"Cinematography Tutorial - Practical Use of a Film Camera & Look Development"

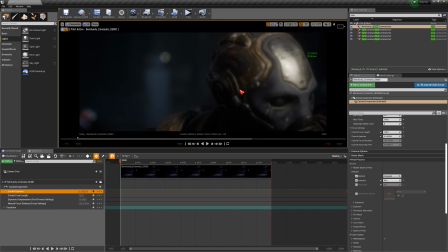[28:34]
It makes the shot very, very soft when you use bloom. And the bloom was usually a filter in cinematography
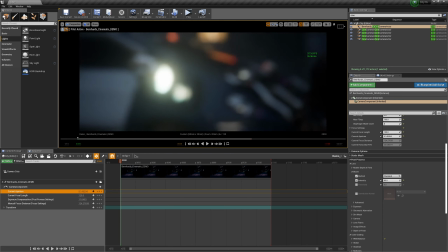[28:43]
where, you know, the actor's face was like softened and washed out.
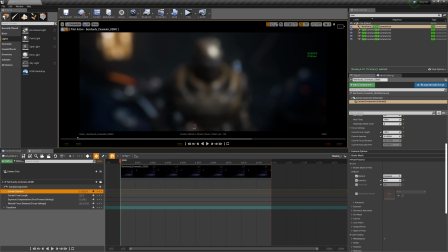[28:51]
I have not seen it these days anymore in modern movies as strong or as much, because if you do that, it can wash out a lot of details and makes the whole movie or film maybe a little bit like dreamy,
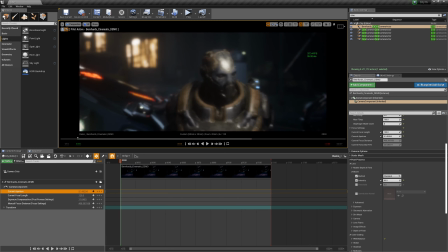[29:08]
right? As you can see, it's almost like foggy, like you have been I don't know,
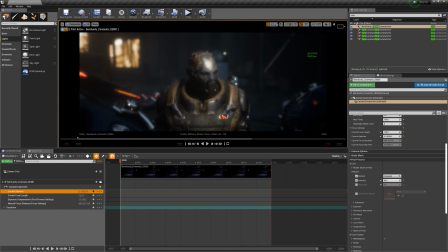[29:14]
taking too much LSD, or you're on a cyberpunk trip,
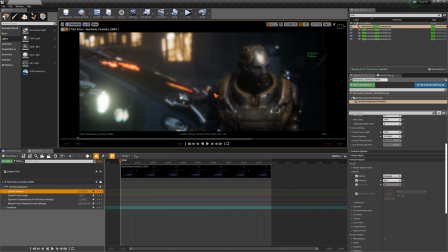[29:20]
or you have been taking just the organic white powder called cocaine a little bit too much.
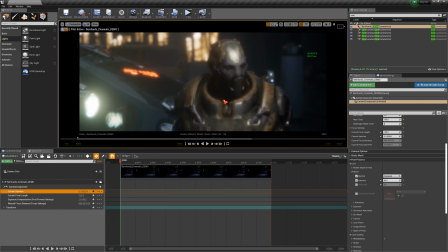[29:25]
But anyways, as you can see, whatever it is,
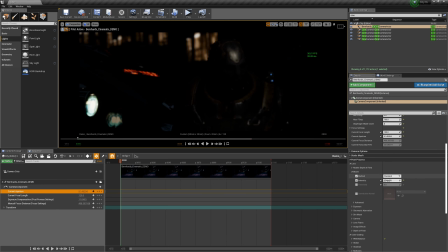[29:29]
you can change this and you can reduce the intensity of your bloom LSD effect and adjust this. And when you do that, you also have to adjust the exposure compensation.
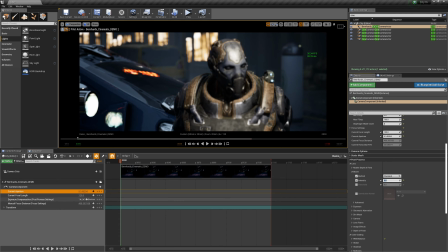[29:46]
And when I change my bloom to 0, then you can also see that it's getting very clear.
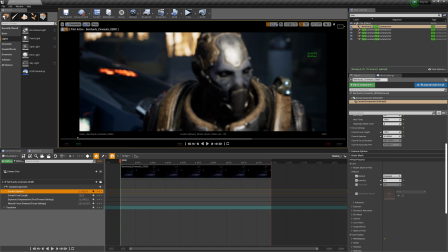[29:56]
And that question came up a lot because, for instance, if you are not, for instance,
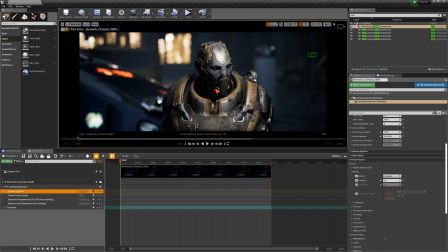[30:03]
shooting a cinematic shot like this one, and let's say you need to shoot a very crisp and clean product shot, then you might not want to use any bloom effect at all, because if it's a high-end magazine shot for any high-end product,
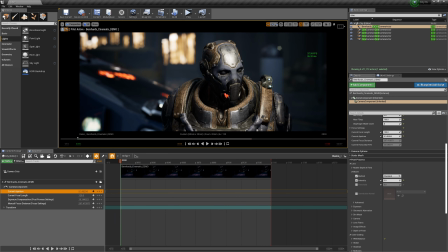[30:19]
usually, you know, agencies require to deliver something that looks very, very clean and clear and crisp,
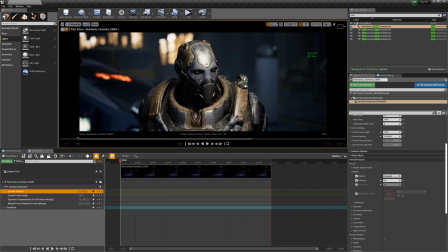[30:27]
and so you don't want to assign that here at all.
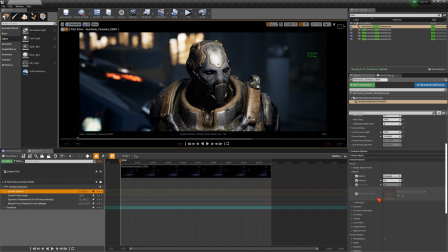[30:31]
But if you add a little bit bloom, you can clearly see it on the highlights and you know,
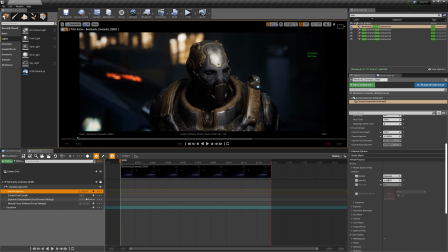[30:37]
on these little lights, what the character has on, that it really helps to create this bloom effect.
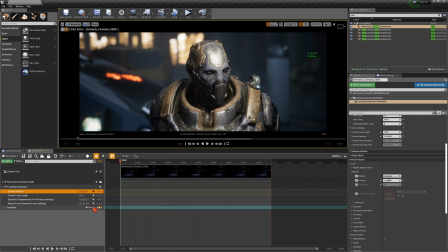[30:44]
So I usually leave it on for a little bit because I like it when I see the self-illumination on lights like this and it's bloomy, and it helps a little bit. But I don't do it too intense, just subtle, so it kind of like feels all right and feels good.
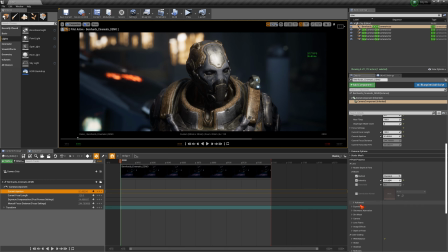[31:04]
Okay, so this is the first thing. As you can see, there is also a threshold, and the threshold is very, very important. It basically means how much you want to compress the bloom effect, okay,
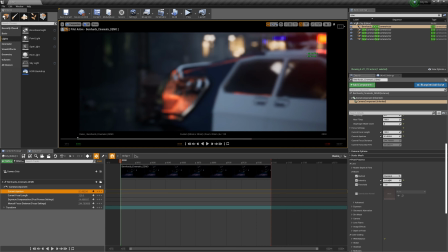[31:19]
at a specific point or location. And this is clearly to
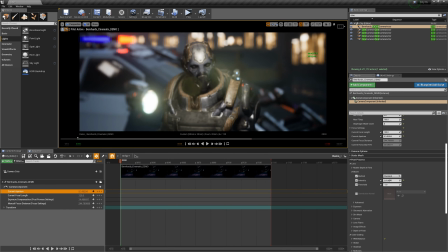[31:27]
see, where do we have a light, but here the main character, it's also it's really good to see,
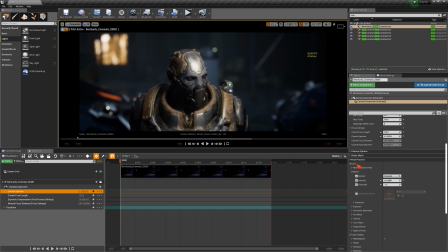[31:33]
for instance, here at these tiny little spotlights, because when you increase the threshold, you can see the fall off is stronger in this regards, and if you reduce it, then you see it's much more diffuse and broad,
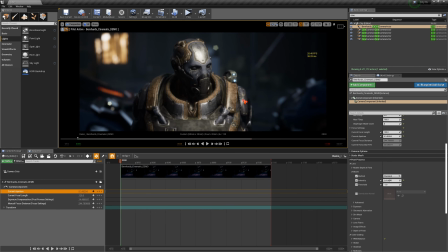[31:53]
and the bloom effect is bigger and larger and is going to be applied on a larger scale volume. So this is really up to you how you want to do that. I prefer to have a little threshold in here.
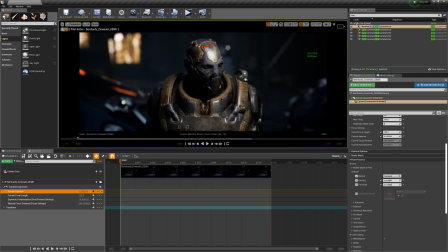[32:06]
It's for sure shot and scene dependent, whatever you feel looks the best. And you can also see, this is really cool, then I'll show you in post-production as well. Once you did a lighting, and you have been setting up the lighting somehow primarily,
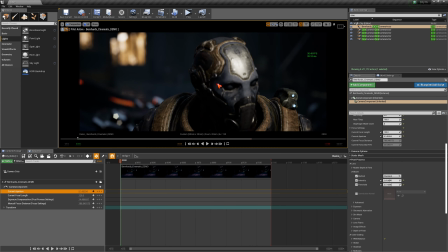[32:23]
this is not just the Previz and layout tool anymore for me.
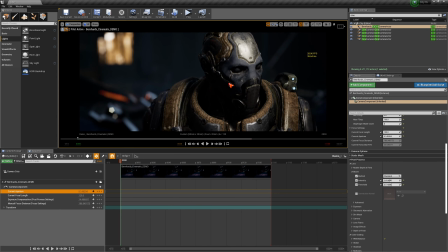[32:27]
I mean, I'm so stoked and happy about this, because in color grading and in real-time
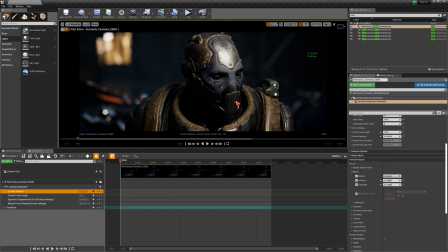[32:35]
post-production here, you can actually color grade this. It's wonderful and can change this so much.